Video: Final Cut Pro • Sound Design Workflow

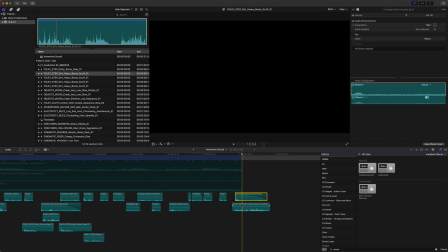Okay, so then I'm gonna leave this last footstep here, but we'll cut this with the audio, fade that out. Great. Okay, so we've got our footsteps in place. Let's go ahead and select them all by clicking and dragging.
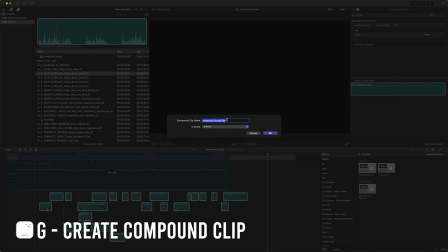Push Option G or right click and do new compound clip. And then we are going to just call this footsteps.
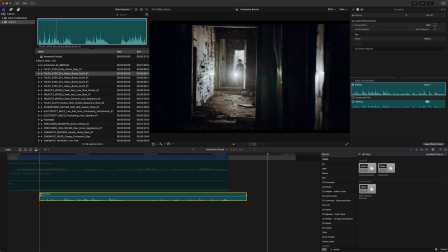And let's dive into the footsteps.
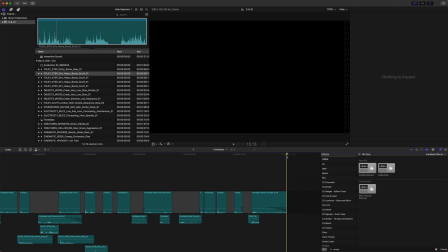Come to the very end of all of your footsteps and just push Option W. So if you push Option W, that'll actually create a gap clip. And we just want a gap at the end of this to work with some reverb that we're going to be adding. So let's go ahead and back on out using this back arrow here.
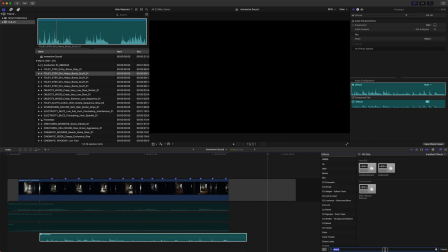That'll take us into our main scene. Go ahead and select your footsteps, and we are just going to search up for reverb, which I already have it here. And then we are just going to bring in this AU matrix reverb.
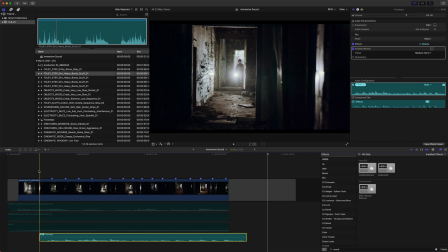We'll place that on, and if I just play this by itself, you'll see how much more immersive this is in the scene.
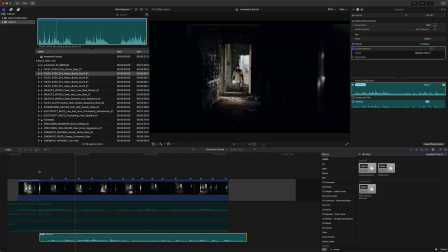So that adds so much. Here's the before.
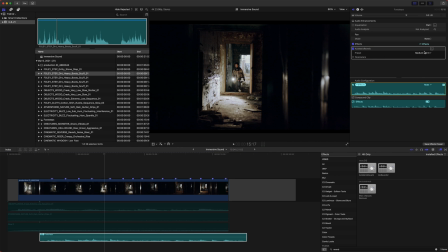So it really, really places him in the scene. And it's great because it's already on this medium Hall 3 by default, but you can play around with these as much as you want.
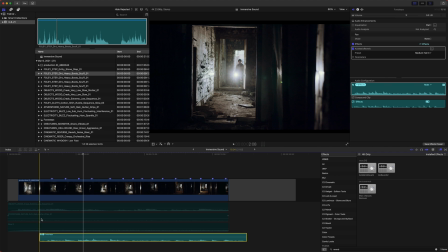I actually like the medium Hall for this particular scene. So then let's go ahead and bring the sound on this way down.
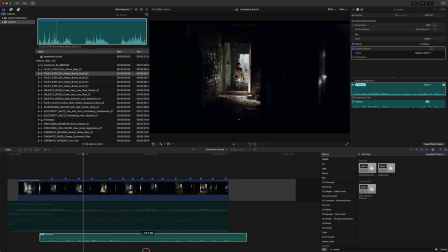So just click that, push Command, and that'll give us some fine tuning over it. And we'll just want it pretty subtle in the background. Great. Okay, so now we can enable everything else. We'll click and drag, push V to enable, and let's see how this is looking.
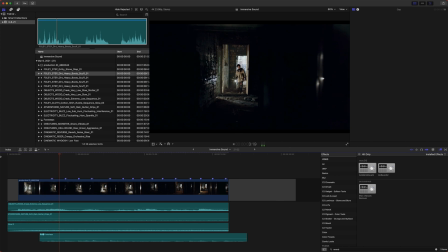I think some of these are getting a little too quiet.
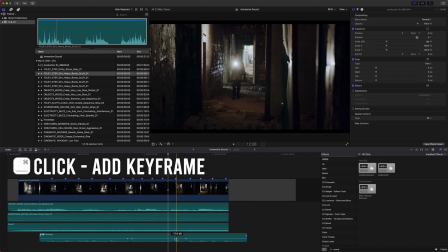We can bring those up by pushing Option, clicking on this sound bar here, and we can just drag that up a little bit.
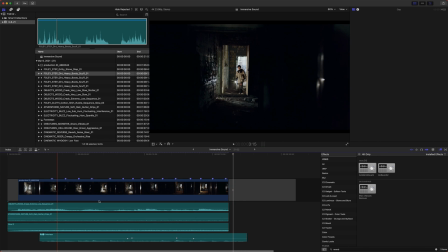It's sounding much more like he's there. So the reverb really, really takes you a long way.
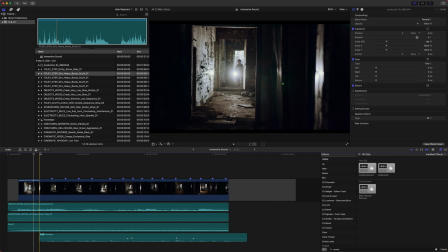Now that we have that, let's go ahead and add in some dynamic sound effects. They're more stylistic. They aren't so much realistic, but they bring you into the scene. So we want to draw attention to this flashlight.
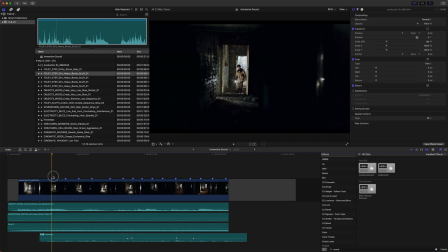The thing with this flashlight is I feel like it might be buzzing or something if you had your ear right up next to it.
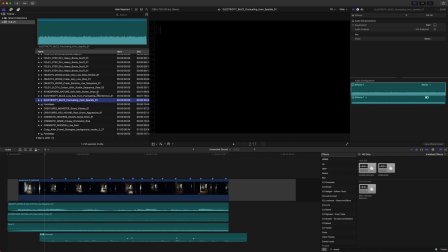With that, I just looked up an electric buzz on Soundstripe, and I found some cool stuff. Let's see. I think this is the one I ended up using. Nope, not that one. That's the one.
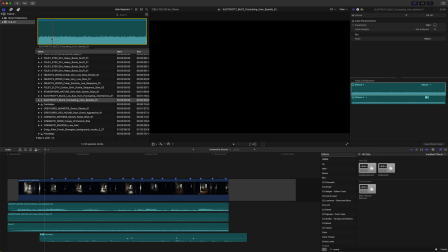So it made me think of almost like a fluorescent light or something, and it really added a lot to this scene.
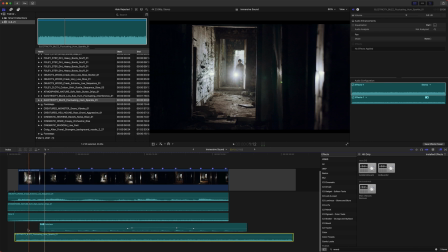So let's go ahead and drag that on down. And this is just going to play throughout the entire scene, and we can disable everything there.
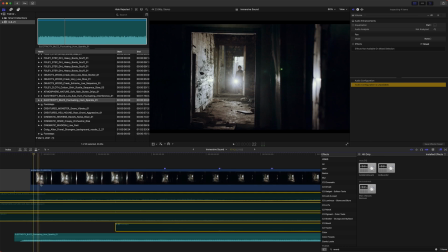When this scene first opens up, this buzz is going to want to be really loud to really draw attention to the flashlight there.
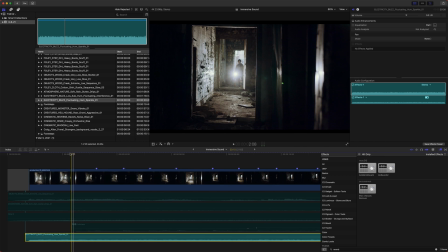But as he waves it around and like points it away from the camera, I think it adds a lot to almost drop the sound out. So that we have a few ways to do this. My favorite way for something like this is to push R, and that'll give us this range tool.
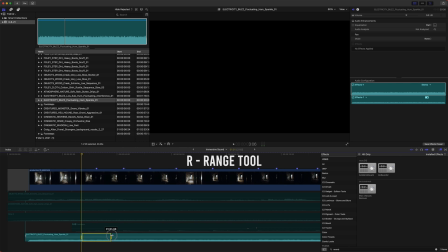And we can click and drag along and just find where he brings it back to the camera. So right there. So we'll just drag this with our range tool, and then we can click and drag the sound on this way down.
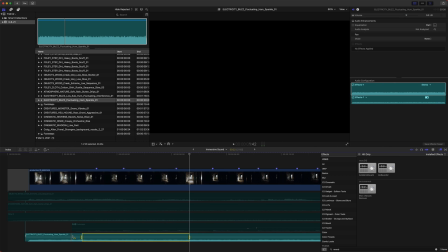And you know what I should have done first? I should have dropped the sound level on all of this first.
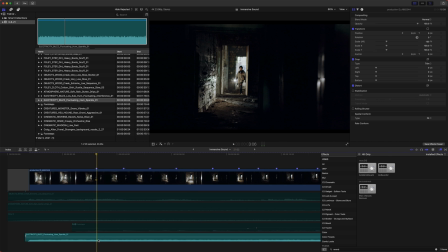So let's go ahead and just select the whole thing. Bring that down. Perfect. Okay, I think that's a good level there.